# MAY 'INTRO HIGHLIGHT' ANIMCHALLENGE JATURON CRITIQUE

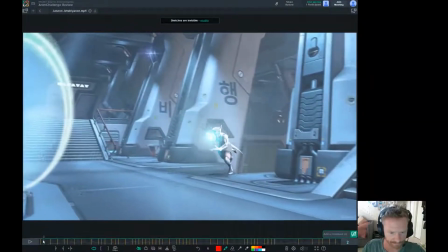You have this run cycle here, and I think the first leg comes in through here,
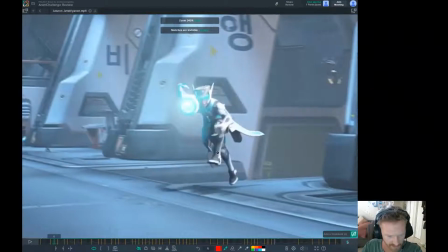and I think it's actually clipping through the other leg. And then on top of that, this foot feels like really high.
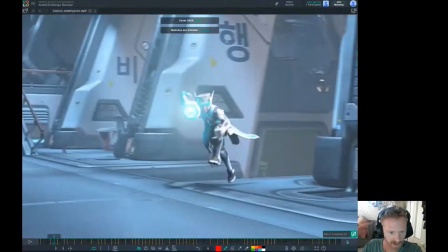Look at how high up that is.
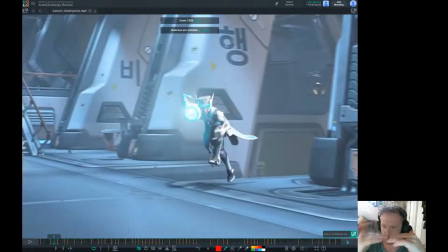And so I can't tell if it's the foot is too high, or the root is too low, or maybe it's a combination of the two. But right now, this foot feels really high.
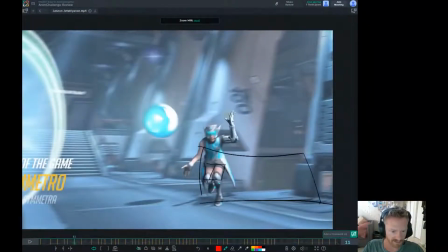And then, some of the shapes, like in here, like this kind of feels like an awkward run shape as far as like the square here.
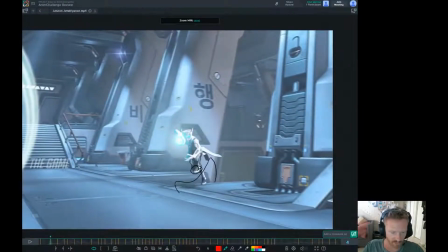And then, like, kind of what I'm trying to draw right here is showing you where the foot is and what a typical foot arc can, if you're tracking the arc of a heel, this is a very generic heel arc, but it can, start here and then flavor to taste, as they say.
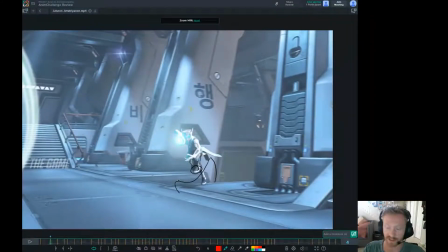So you start here and then you adjust it to the needs of your shot to be specific to what you are making. This is just kind of like a generic formula, basically. But you can start there. And that will help with some of these like really crunched up knee shapes that don't feel correct.
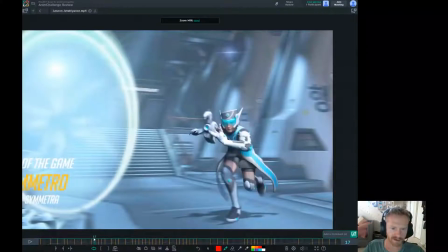You have the gun pop in here too, which oh yeah, let's look at this right here.
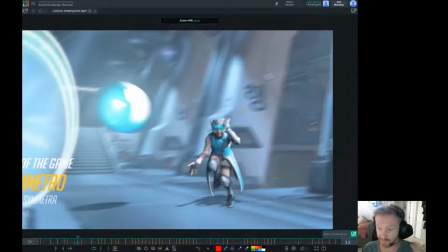You see like how this looks like really uncomfortable. So if I were to freeze frame on this frame here, frame 12, this pose I feel like we could totally polish this pose up. We could have like more extension here.
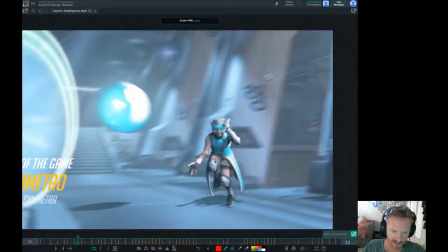This shape in through here could feel a little bit more natural. Like this knee up at this time where at this passing position where this leg is bent this way just doesn't feel balanced or like it's correctly running. So, and then also it might be because the symmetry is too low down in the root.
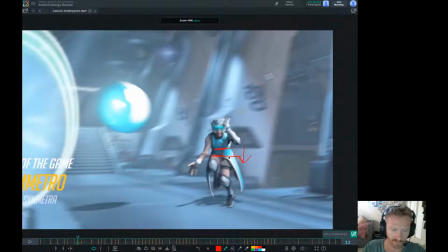So raising the root, I feel like I'm singing a song here. Raising the root here might help give some extension to this leg, which I see you have some extension here.
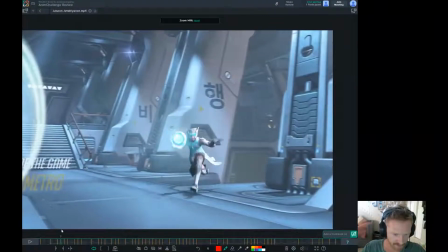Try to see what that is. Bam.
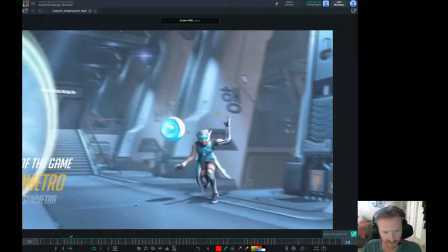Oh, I see why it is. I just realized the foot sliding. Aha!
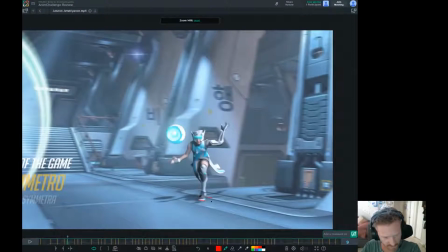So we can see right here where this line is and where the tip of the toe is, and then they slide.
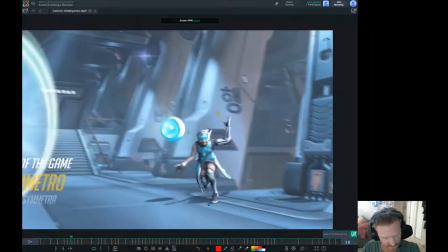Oh, I see. I can't tell if that's the camera because there's a lot of camera movement. But then right here, this looks like it moves forward.
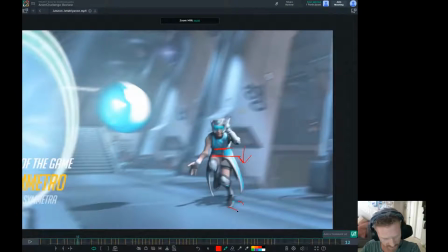And then right here, it's on this line now, and then it goes. So.
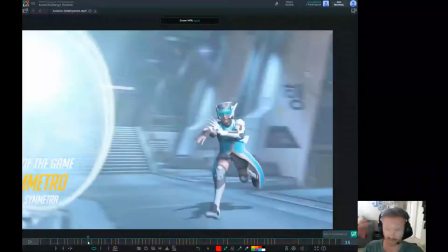Like really just cleaning up your footwork to make sure that it is real and it's working correctly. I think just needs a little bit more time and refinement.
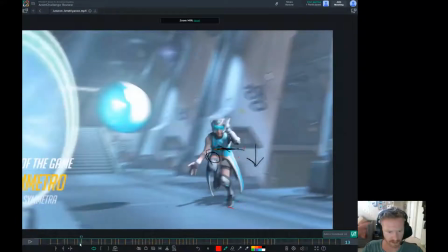Bam.
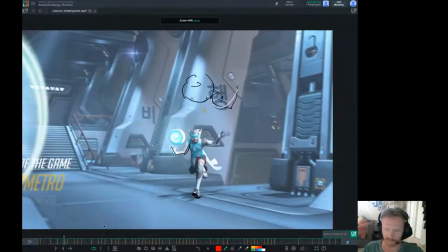And then on top of that, some of the other things that will help is like right now you have a very clompy heel to toe. I would probably watch a lot more, take a look at some more running reference, like sprinter reference.
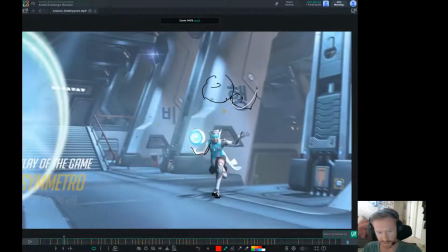Not that we're making Symmetro be a world-class sprinter by any means. Again, this is kind of diving more into specificity. So you don't want to take the exact run that a sprinter would use at the Olympics because Symmetro is probably not an Olympic runner. So how would Symmetro run?
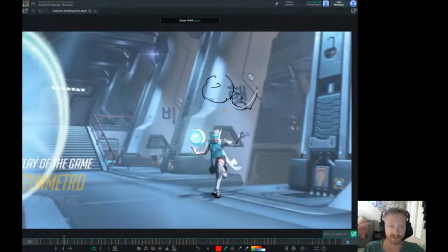Now, we can look at them to see, I don't want to say perfect, but how great runners should run, what the mechanics should look like, and then we can downsize that or downplay that according to our character. If that makes sense.
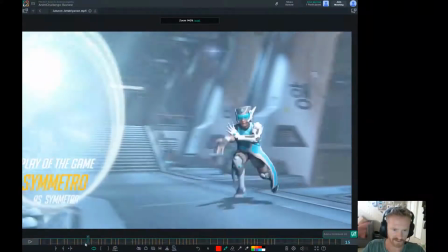Okay, so let's kind of keep moving so I don't get stuck too long on one thing here.
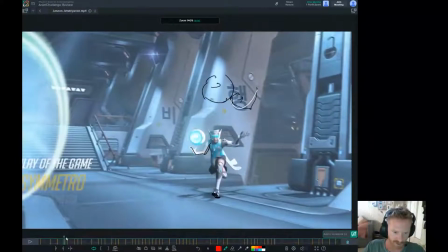So right in here we get some really squared limbs. As you can see, it's just very square, square, square. And so what I'm trying to do with this drawing right here is like here's the elbow and here's the wrist and here's this. It's just trying to add this white line is just trying to show you what this line of action could look like.
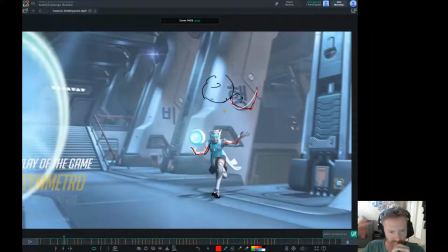We could, by using, if they have bendy bows. Now bendy bows are a slippery slope, so you don't want to like take this and make it look like this.